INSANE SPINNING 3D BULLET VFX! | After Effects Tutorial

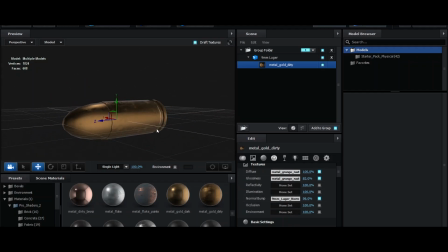247s
And that is my bullet done, as you can see. All right, on to the next step now.
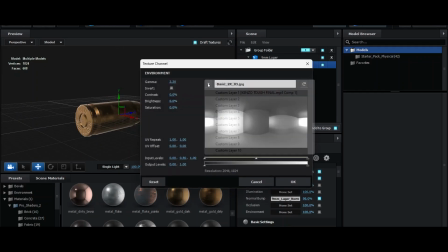253s
Environment. As you can see, you know when we selected that earlier, it's popped up here now.
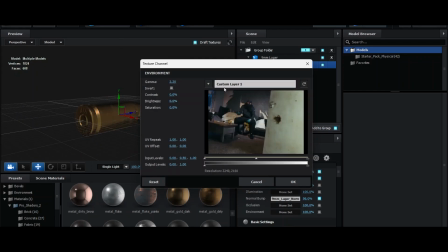258s
So when we click that, watch this. You see, it's come up with the picture here. Now let me explain this.
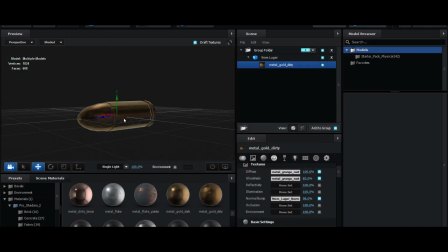263s
So can you see all these reflections in it now? So now it's gonna look 10 times more realistic because it's getting the reflections off of our video.
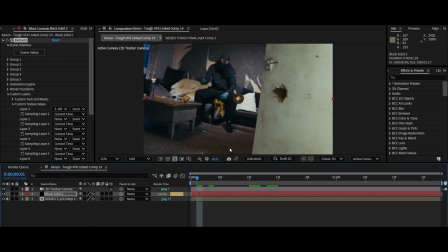272s
So as we move through, as you can see, look, once you click OK, it's already mapped to our 3D tracker.
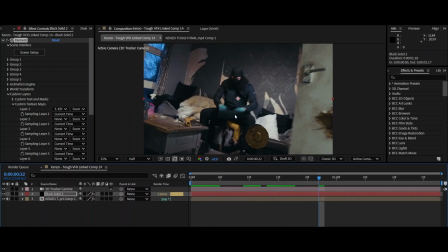279s
But as you can see, as our clip's moving, the reflections are actually changing on the bullet.
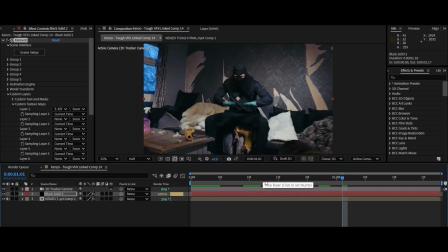285s
And you'll see that more in effect once we move on to the next step. So now, next step.
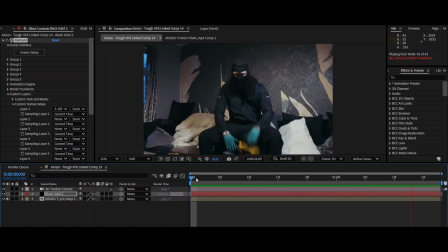290s
All right, so you've got this really weird looking bullet in the scene. And you can notice it's a bit shaky on the camera as well.
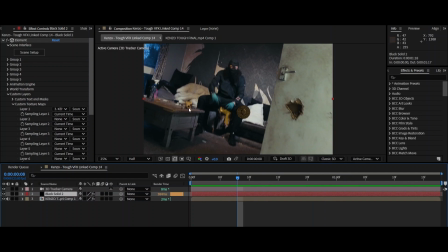298s
Well, why is that? is because our track is over here and this is way too forward on the Z plane,
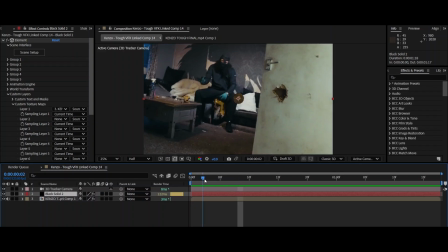306s
so it's going to look very shaky. As you can see, it's just shaking before anything. So what I want you to do is go to group one, particle replicator, and position Z. I'd like you to move it backwards, so now you'll have something a lot more stable. If I just left it there, let me move it to the side actually so you can see better.
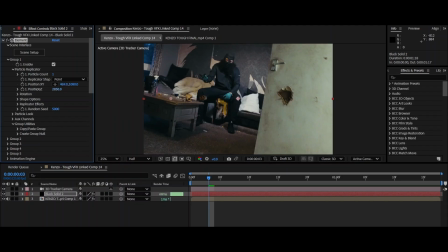324s
Do this again, just, it doesn't have to be a specific number, you'll know when it's right. So now when I do this, it should be still. You see how it freezes in frame?
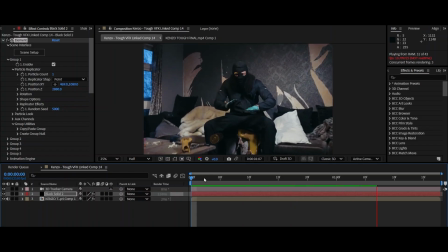337s
That's exactly how I wanted it. Have a look.
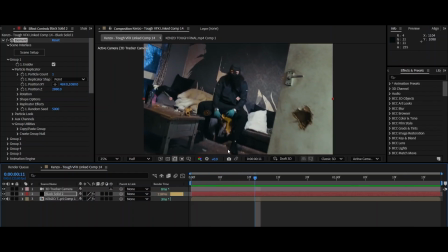341s
Perfect. You see, it's staying exactly where it's supposed to stay, just that little gap. So now we're going to start animating it.
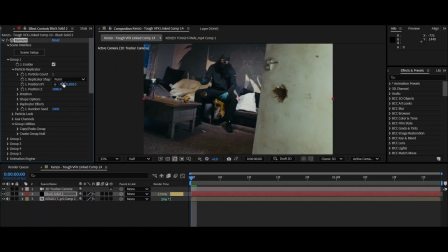348s
First, I want to do this, bring it up. I want it to be around this area here, this little gap area. So do this. And actually, I want it to be a bit bigger as well, so I'm going to move it forward, just about there. But also, again, tweak to your liking.
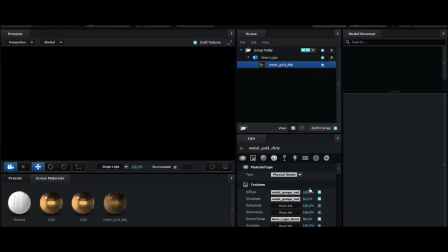366s
So I'm going to go back into scene setup, and then back onto the 9mm Luger.
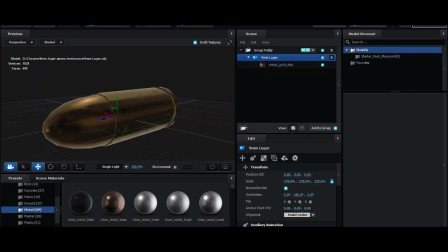372s
I'm going to scale it up to about 175. I should have something looking like this now.
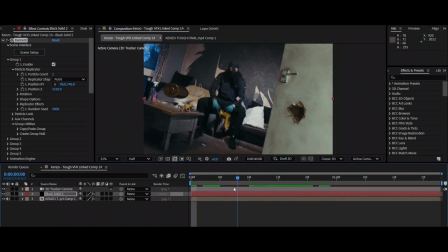379s
Again, yours is going to differ, but look, see what I was saying about the reflections earlier? Now you can see them reflecting off as the scene goes through.
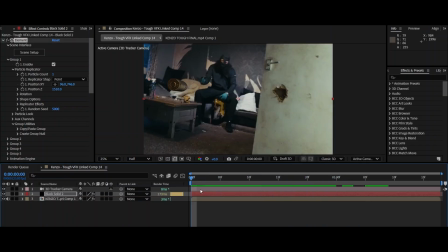387s
Sick, man. Next step now, animating it. So let me just tweak it a little bit more. I want it over here, a bit further back, just around there. So I want mine to be spinning in a circle. So what I'm going to do is go into rotation. First off, get it in the position I want it to start in.
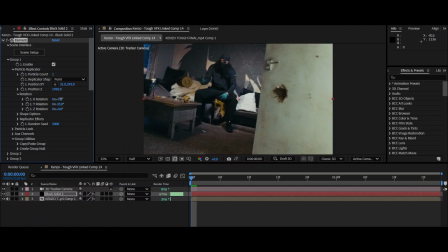405s
I want it to start around, let's say there. That's fine. So keyframe Y rotation, go to the end, and I want it to rotate, let's say,
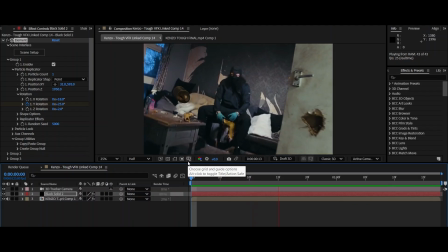422s
one entire rotation around. Let's see how that's looking. Not bad so far, but we've still got a lot to do, so let's not pause there.
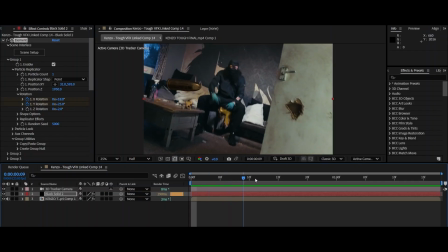430s
I want mine to tilt up a little bit whilst we're moving, just to make it look a little bit cooler.
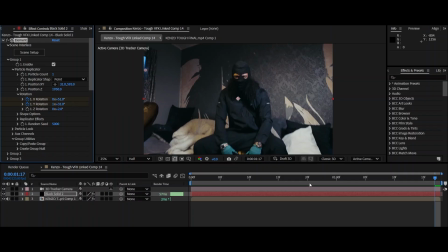435s
So I'm gonna have it tilt up around there at the end. So now I've got something looking like that.
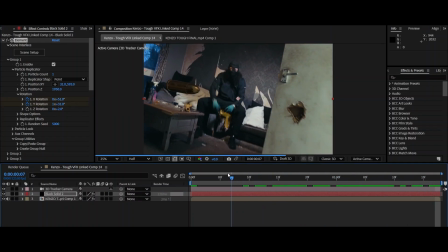441s
You see this? Just like a floating bullet. Look how cool that looks. Boom.
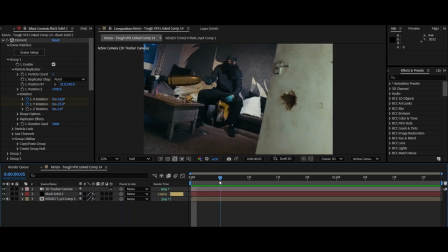448s
All right, next step is to start smoothening and making things look even nicer now.
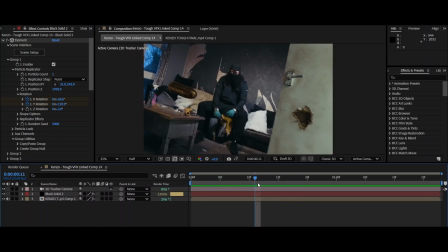452s
So first, what I want you to do, right, motion blur. Now you can either use this here, yeah, it's all right, but then you can also do it through here as well. So render settings, motion blur, and on.
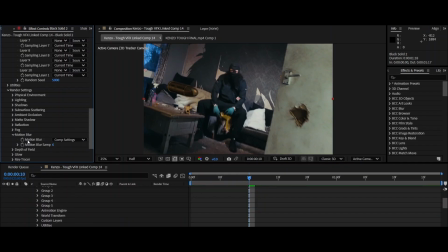466s
You can use that by all means, but again, I've stressed this in the past, I'm gonna stress it again. Effect RSMB Pro. It's paid, but you can get it other ways.
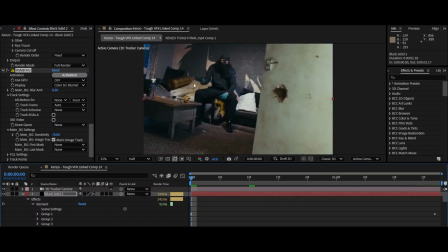480s
I can't stress enough to you how much I've used this. By far the best motion blur one I've used ever so far. So highly recommend it, man. Okay, and just with the motion blur, it instantly blends in better with the scene.
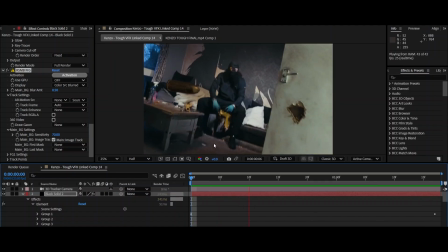494s
Look at that. Instantly better, right?
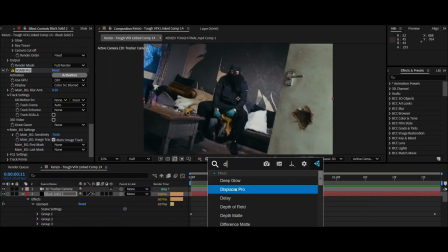496s
But now we're on to the next step. So deep glow. Paid, but get it other ways if you can. If you use a normal glow, look how weird it turns out. Trust me, you need deep glow if you want it to look
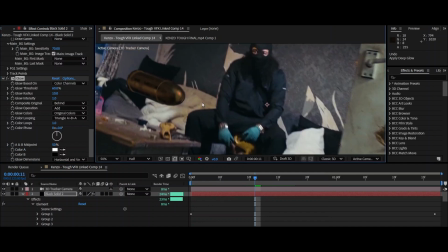509s
cool. So look, just does that, man. What is that? That's not what we want, yeah?
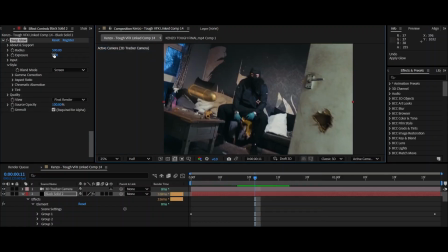514s
So deep glow, boom, look at that, already improved it. I'm gonna have it tweaked around there, maybe a bit brighter actually. And now this is what the preview is looking like. So now that's looking even better, man.
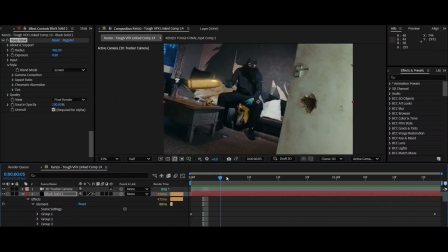527s
Look at that, nice. But you could just finish it there, but it wouldn't be an on the cam video if we didn't drop more source for you. So I'm gonna time it a little transition. So you see when he drops his hand, like a little shoo, shoo, that's when I want it to
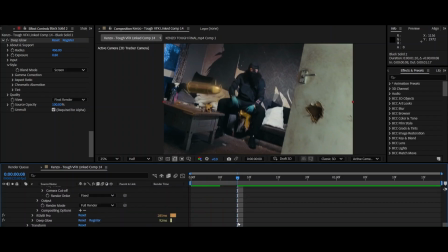546s
be. So I'm gonna chop mine to about here. Also chop the other clip with Control Shift D, add a Lumetri color. I want the focus to be on the bullet, so I'm gonna make this a black and white by reducing the saturation to zero.
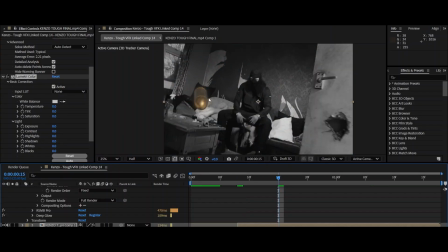562s
So now all the focus, or the focal point for the viewer, will be on the bullet.
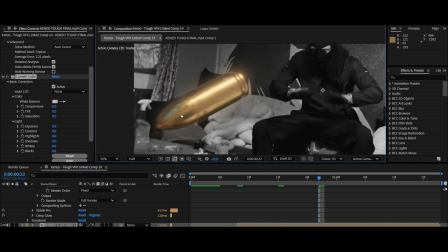568s
Yeah, as you can see, it just stands out over everything else, and that's the kind of effect I'm going for.
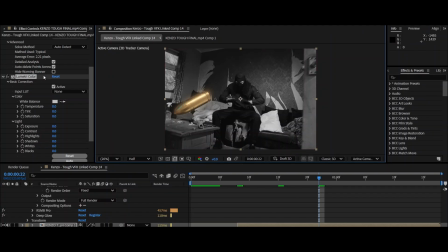575s
If you wanted to be more blended in, then I guess you wouldn't need to have it black and white, but choose to your liking.
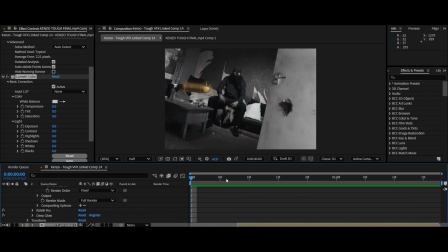581s
So now the effect's looking sick, but there's one thing you may notice. It's just a very jarring transition here, so it's time for us to fix that.
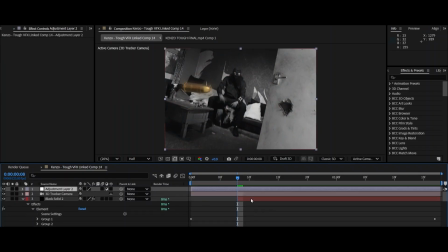589s
Control Alt Y, we're going to be using a little source from the previous videos. Back 3, cut. Front 3, cut. Delete, delete. Now, we need to add brightness and contrast, but this time I want you to add camera, lens, blur.
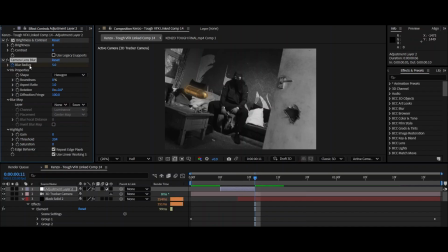604s
So now we've got all these three here. Keyframe blur radius at the end. Also, I want you to keyframe brightness and contrast, okay?
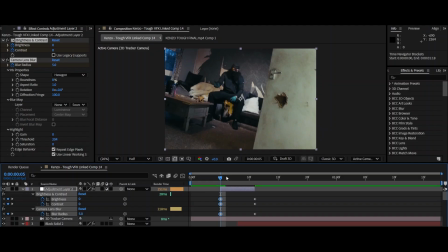614s
Now, highlight all keyframes, Control C, Control V, and then in the middle, just brighten them all up.
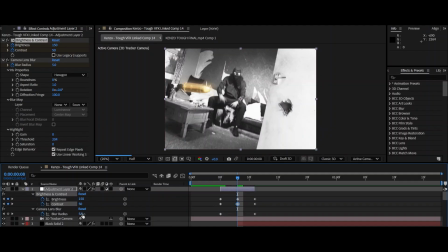622s
So I want mine around that. Have the blur radius around 60.
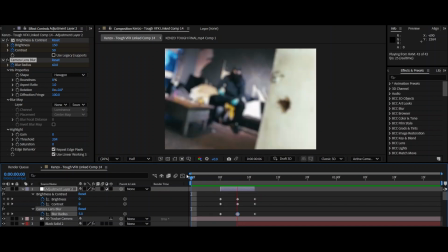627s
Wait for it to load, and this is what it's looking like now. Nice, but it's just not strong enough in my opinion.
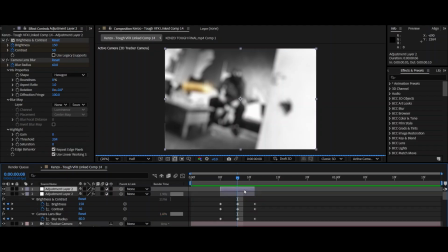634s
So I'm gonna actually, watch this, just duplicate over the top. Now let's see what it's looking like.
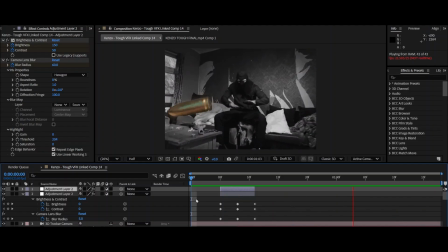641s
Now that is exactly how I wanted it to look. How sick is that, huh? Well, that's the end of it. So hope you guys enjoyed it. Most importantly, I hope you guys learned something. Whatever you want to see next, make sure you drop it down in the comments. I'll be sure to take a look. Have a good night. Safe.